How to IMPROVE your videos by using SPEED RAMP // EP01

let's talk about speed ramping.
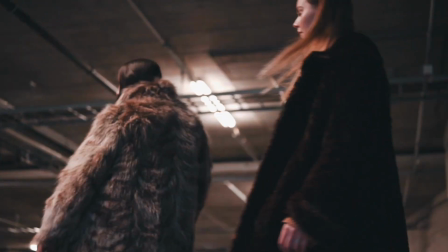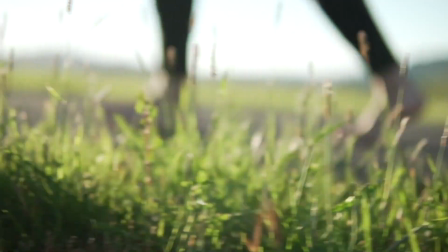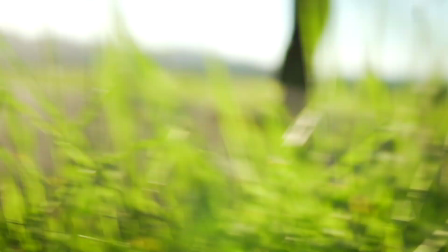Now, what is speed ramping? Speed ramping is what you just saw right there.
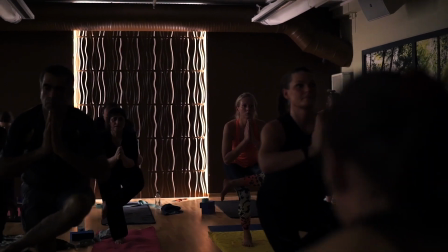(0:27)
It's essentially taking a clip and then speeding it up or slowing it down. Yeah. Now, the thing about speed ramping is that you can get the viewer more engaged by changing up the flow, you know? You can manipulate time. You as an editor can emphasize moments by easing into slow motion.
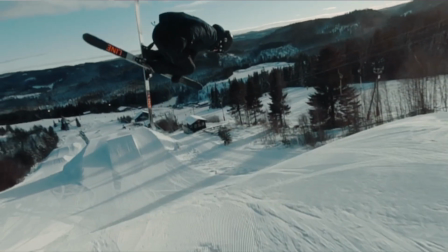(0:51)
You know, say the clip is too fast and you just kind of want to let the viewer
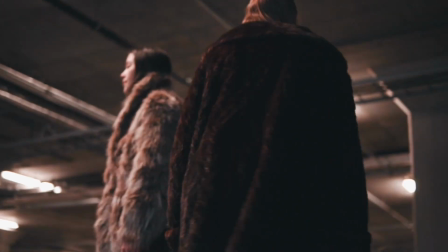(0:56)
know what's going on or just embrace what's happening. Letting the viewer really feel the moment before speeding it up again. Now, why would you use this technique? Speed ramping is a great way to draw attention and it can be used as a dramatic effect also. And this technique can be used in every types of videos. Now, I'm gonna show you guys how to not do a speed ramp. This is what I see a lot of amateurs do when they speed ramp.
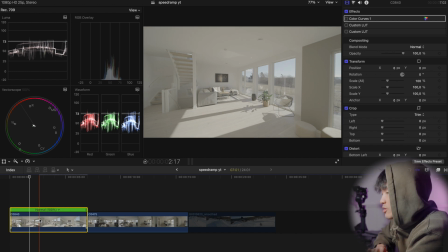(1:29)
Speed ramp. Okay, so right here I got a clip from the A7S3 with the 12mm Laowa.
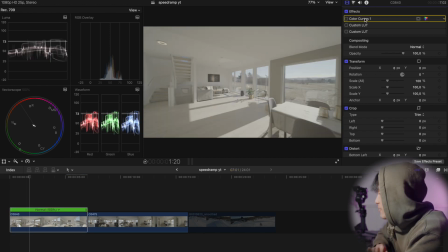(1:38)
This is shot in S-Log 3, so the footage is really flat, so we're gonna slap on my LUT to make it easier for us.
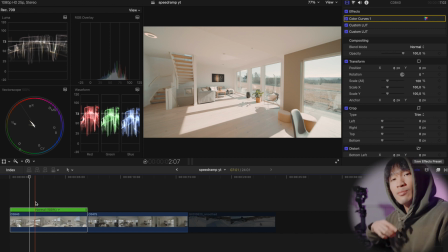(1:45)
You can find the LUTs in the description below. Alright, so much more pleasant to look at.
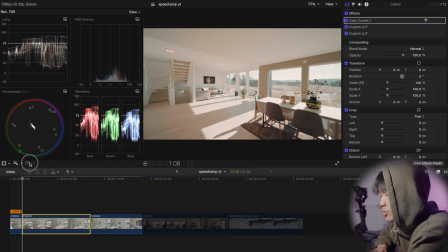(1:51)
So this is how to not do it. You cut it, and then you take the middle portion, and you speed it up to, yeah, let's say 4 times.
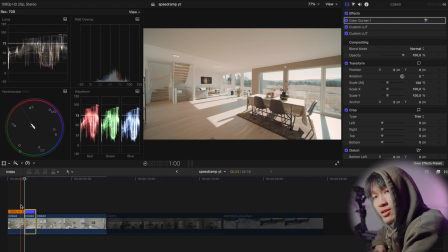(2:00)
What you basically did is that you divided a whole clip into 3 pieces.
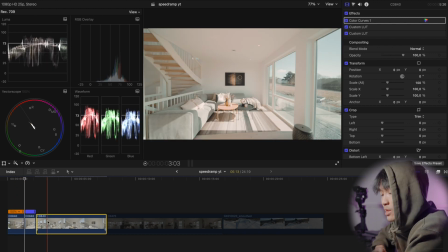(2:05)
3 pieces where the middle one is the fastest.
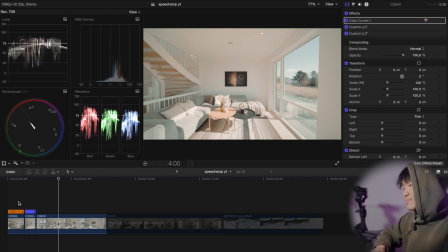(2:12)
Don't do that shit, bro. Please. Anyways.
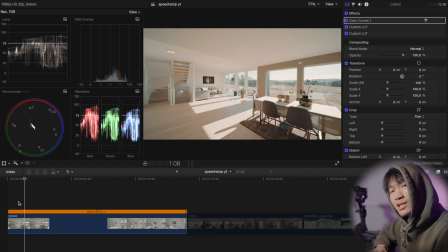(2:17)
So instead of doing that, luckily Final Cut Pro has a plugin
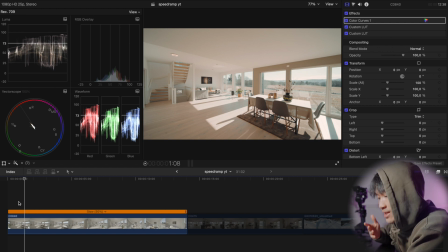(2:22)
or a speed ramp technique which helps you to smooth out. So instead of cutting it up, you essentially choose your first where you want the speed ramp to start, and then you click on this speed right here
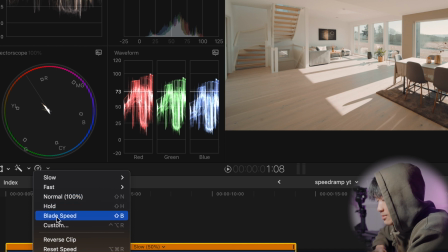(2:38)
and blade speed or shortcut shift B.
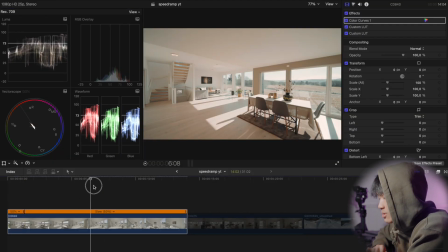(2:45)
This is where you want the speed ramp to start and this is where you want the speed ramp to end.
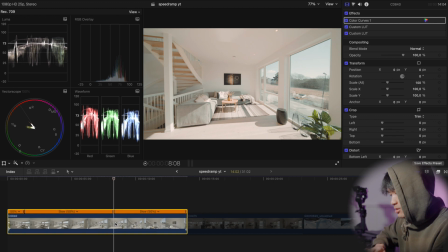(2:51)
So shift B. Now what you do is that you take
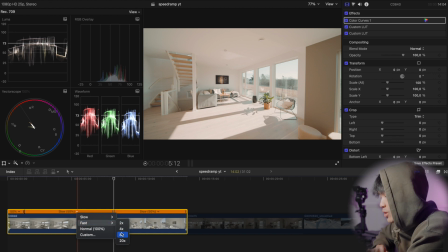(2:57)
this middle portion and then fasten up to whatever you like. I would try 4 times.
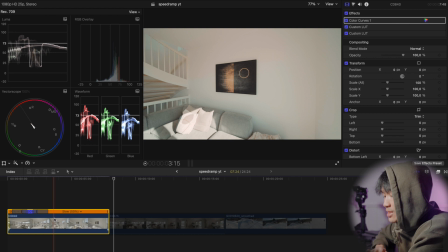(3:05)
Yeah. Gonna let it render and then we're gonna see how it looks. Okay, let's play.
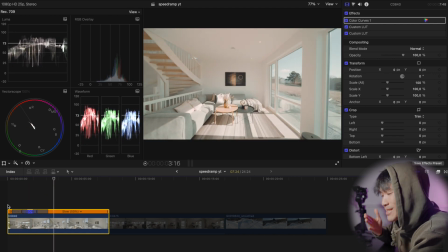(3:17)
You see? Much better.
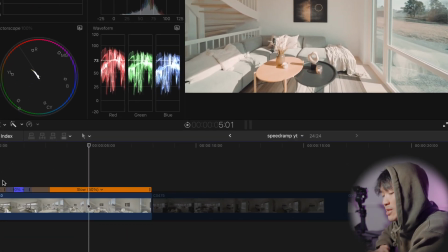(3:20)
Now you can get even smoother than this depending on these gray bars that you see up here.
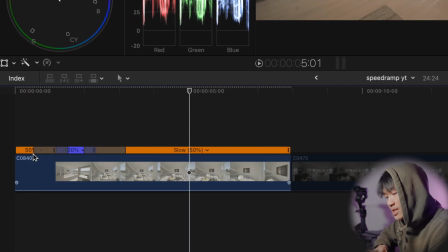(3:27)
If you drag these, I'm gonna explain to you guys what this gray bar does.
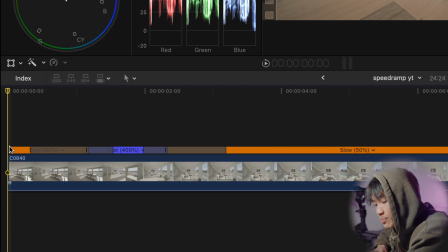(3:31)
As you can see, 50%, which means from this part up until the gray bar starts here, it's gonna be 50%. And from the start of that gray bar until the end of that gray bar, it will eventually speed up to 400%.
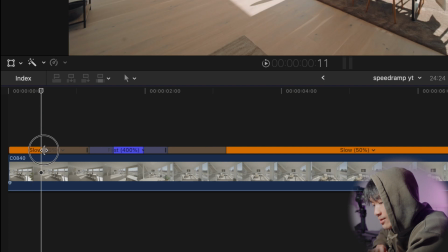(3:52)
Yes. So I can either delay when I want the speed ramp to start.
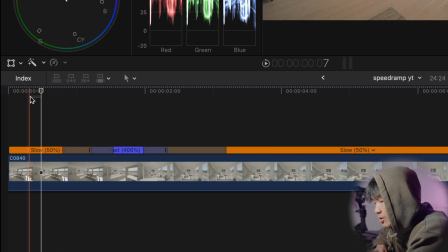(4:00)
So now I'm delaying it by making it more narrow. So the speed ramp won't start until the first of that gray bar.